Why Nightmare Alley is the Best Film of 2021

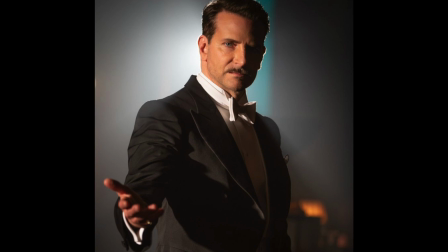739s
Stanton does not.
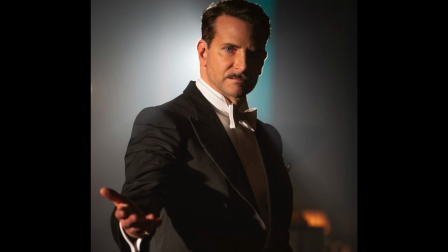742s
He does not see the harm in telling people what they want to hear, or telling himself what he wants to hear.
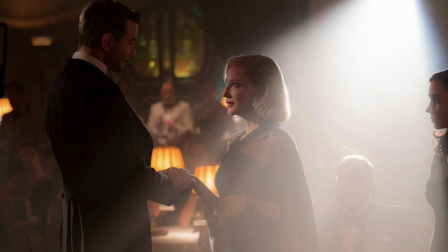751s
He gains a little more, then goes a little further. As far as he's concerned, he's putting on a better show.
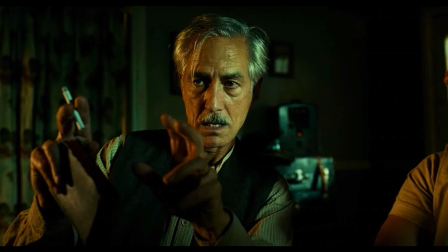759s
At one point, Pete speaks to him of the traumas of childhood, saying that, in essence,
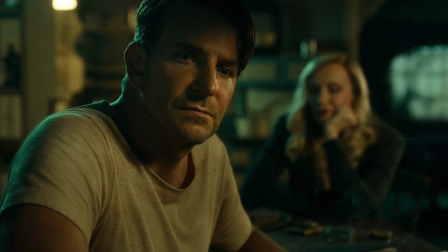766s
if enough damage is done to us as children, we develop what he refers to as a hollow, an emptiness in our souls,
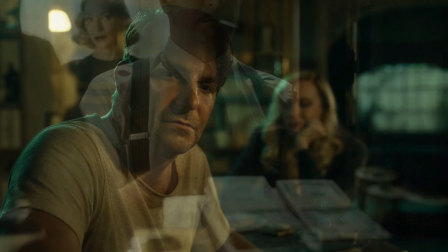775s
a void we attempt to fill with anything and everything we can get our hands on.
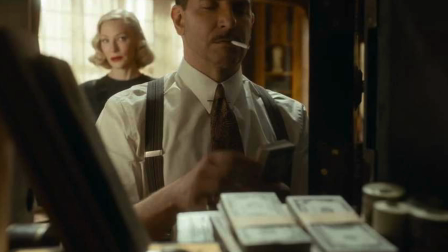780s
But no matter what we do, nothing will ever be enough to fill that hollow,
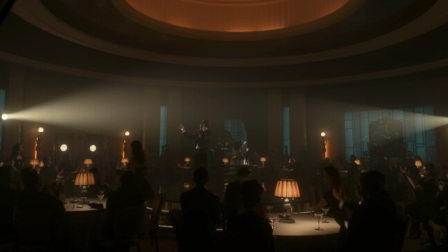787s
which is why we must not feed it.
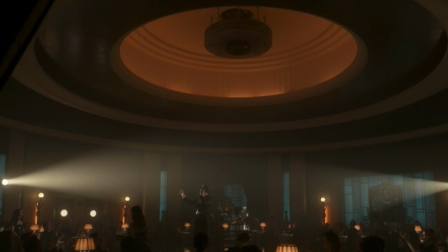790s
Stanton has that hollow, another meaning behind the circles constantly surrounding him.
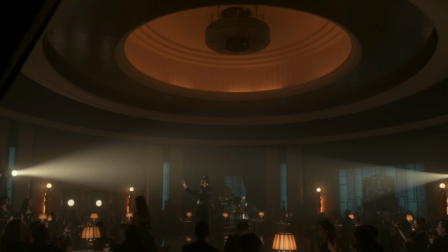797s
It is the absence at his center, the missing piece he will never recover.
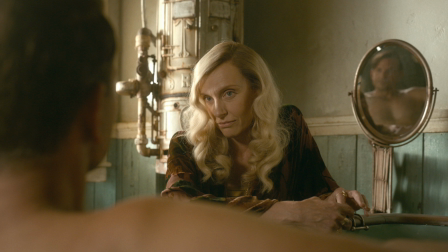803s
It is why he does not perceive those limits honored by Zena,
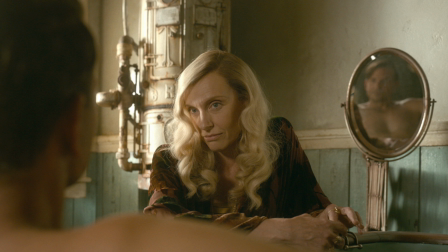808s
why he does not grasp the importance of the grave warnings given by Pete and everyone else.
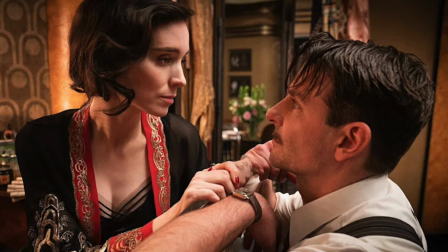817s
Over and over again, Stanton is warned, discouraged,
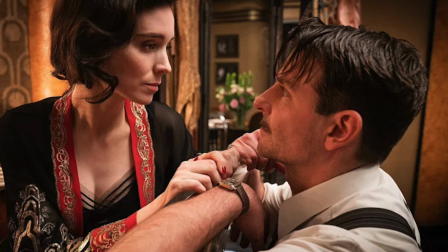822s
given ominous signs meant to open his eyes, and he chooses to ignore all of them.
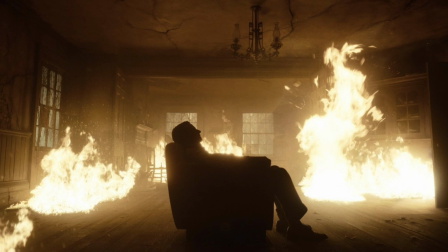828s
He blinds himself. He runs from the truth, pursued by dreams from the dark corners of his mind,
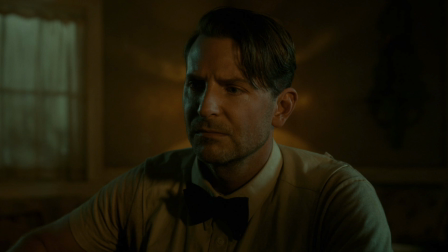836s
lending the film an almost hallucinatory quality before, inevitably, he is cornered at a dead end of his own making and forced to see the light.
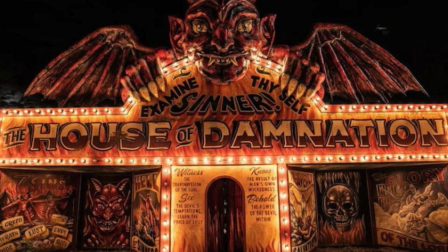847s
He feeds the hollow until it consumes him. This is foreshadowed through another spectacular sequence,
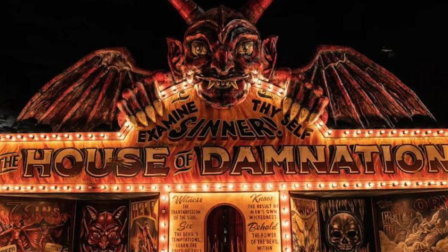855s
following Stanton through a demented funhouse called the House of Damnation.
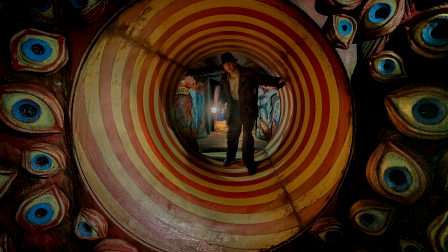861s
More eyes decorate the walls and gaze upon him. Mirrors and signs goad him.
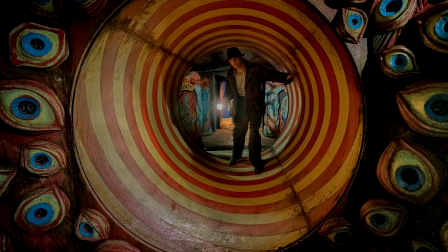868s
Take a look at yourself, sinner. And he does not.
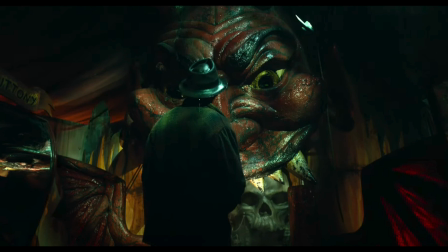871s
Waiting at the end of this path, among the bones of the dead, is another sideshow attraction.
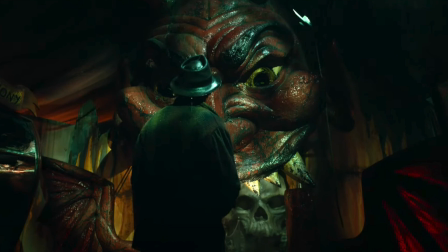877s
This one, the symbol of his own wretched soul.
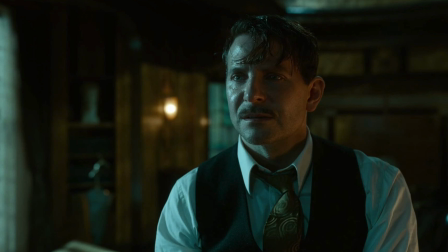884s
The final scene has an almost biblical impact. Stanton comes face to face with his own version of John 925.
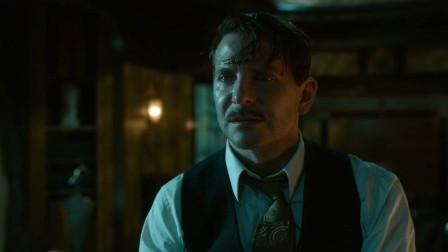893s
Once I was blind, but now I see.
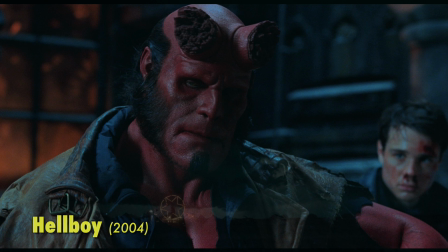898s
Del Toro brings a profoundly dark and infinitely sad new meaning to those words.
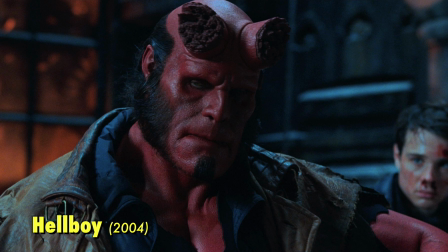905s
As a filmmaker, he has always been able to create remarkable sympathy for his monsters.
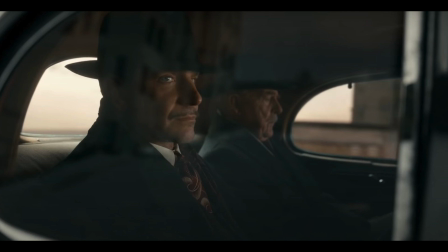912s
Stanton Carlyle is one of his triumphs, a monster who tries to escape himself,
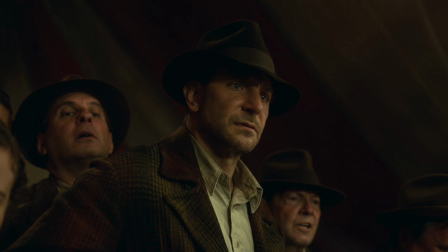918s
who discovers how much evil he is capable of committing,
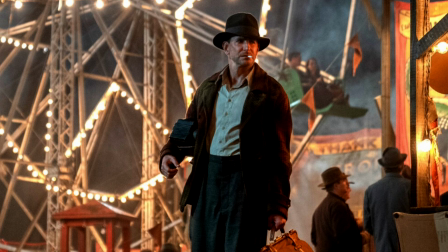923s
and who learns to see himself with absolute clarity.
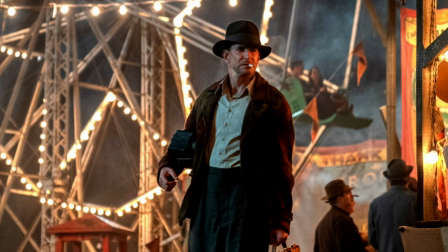928s
What is most haunting about Stanton is how pitifully human he is.
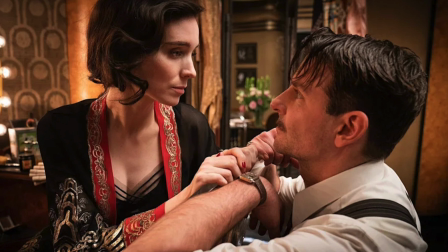934s
His actions are extreme, but the flaws motivating him,
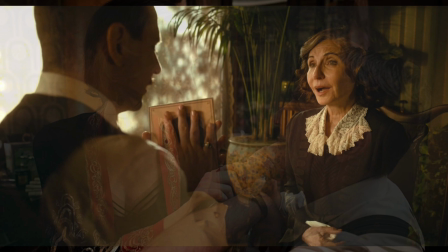939s
the mistakes that undo him, are not so unusual or unthinkable.
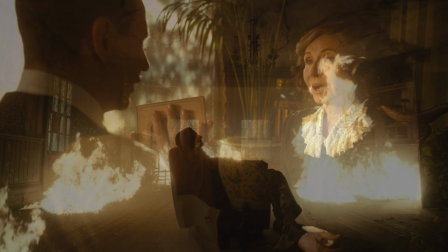945s
All of us are potentially in need of someone to tell us a lie.
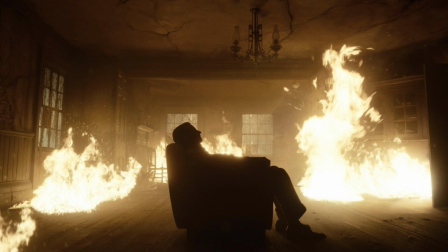950s
All of us are capable of turning away from the truth in a defenseless moment.
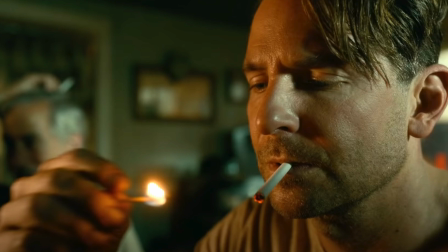957s
What makes that even scarier is the fact that the truth eventually has to shatter those illusions.
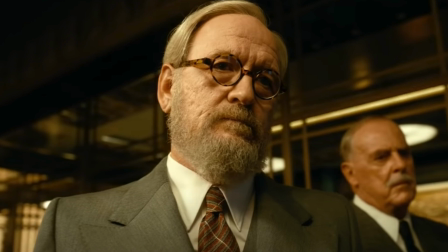964s
But the more illusions there are, the harder it has to hit. That damage cannot always be repaired.
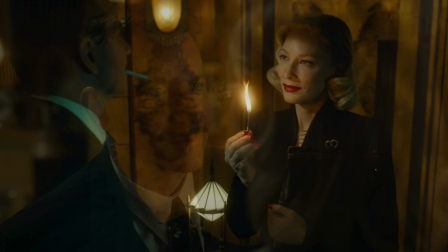974s
What does it take to make a person accept the truth before it is too late?
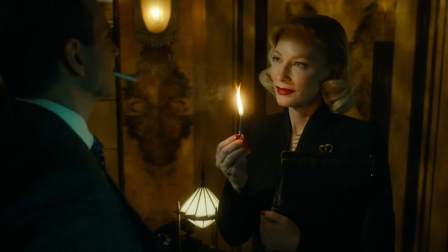980s
Del Toro is offering us a spiritual warning.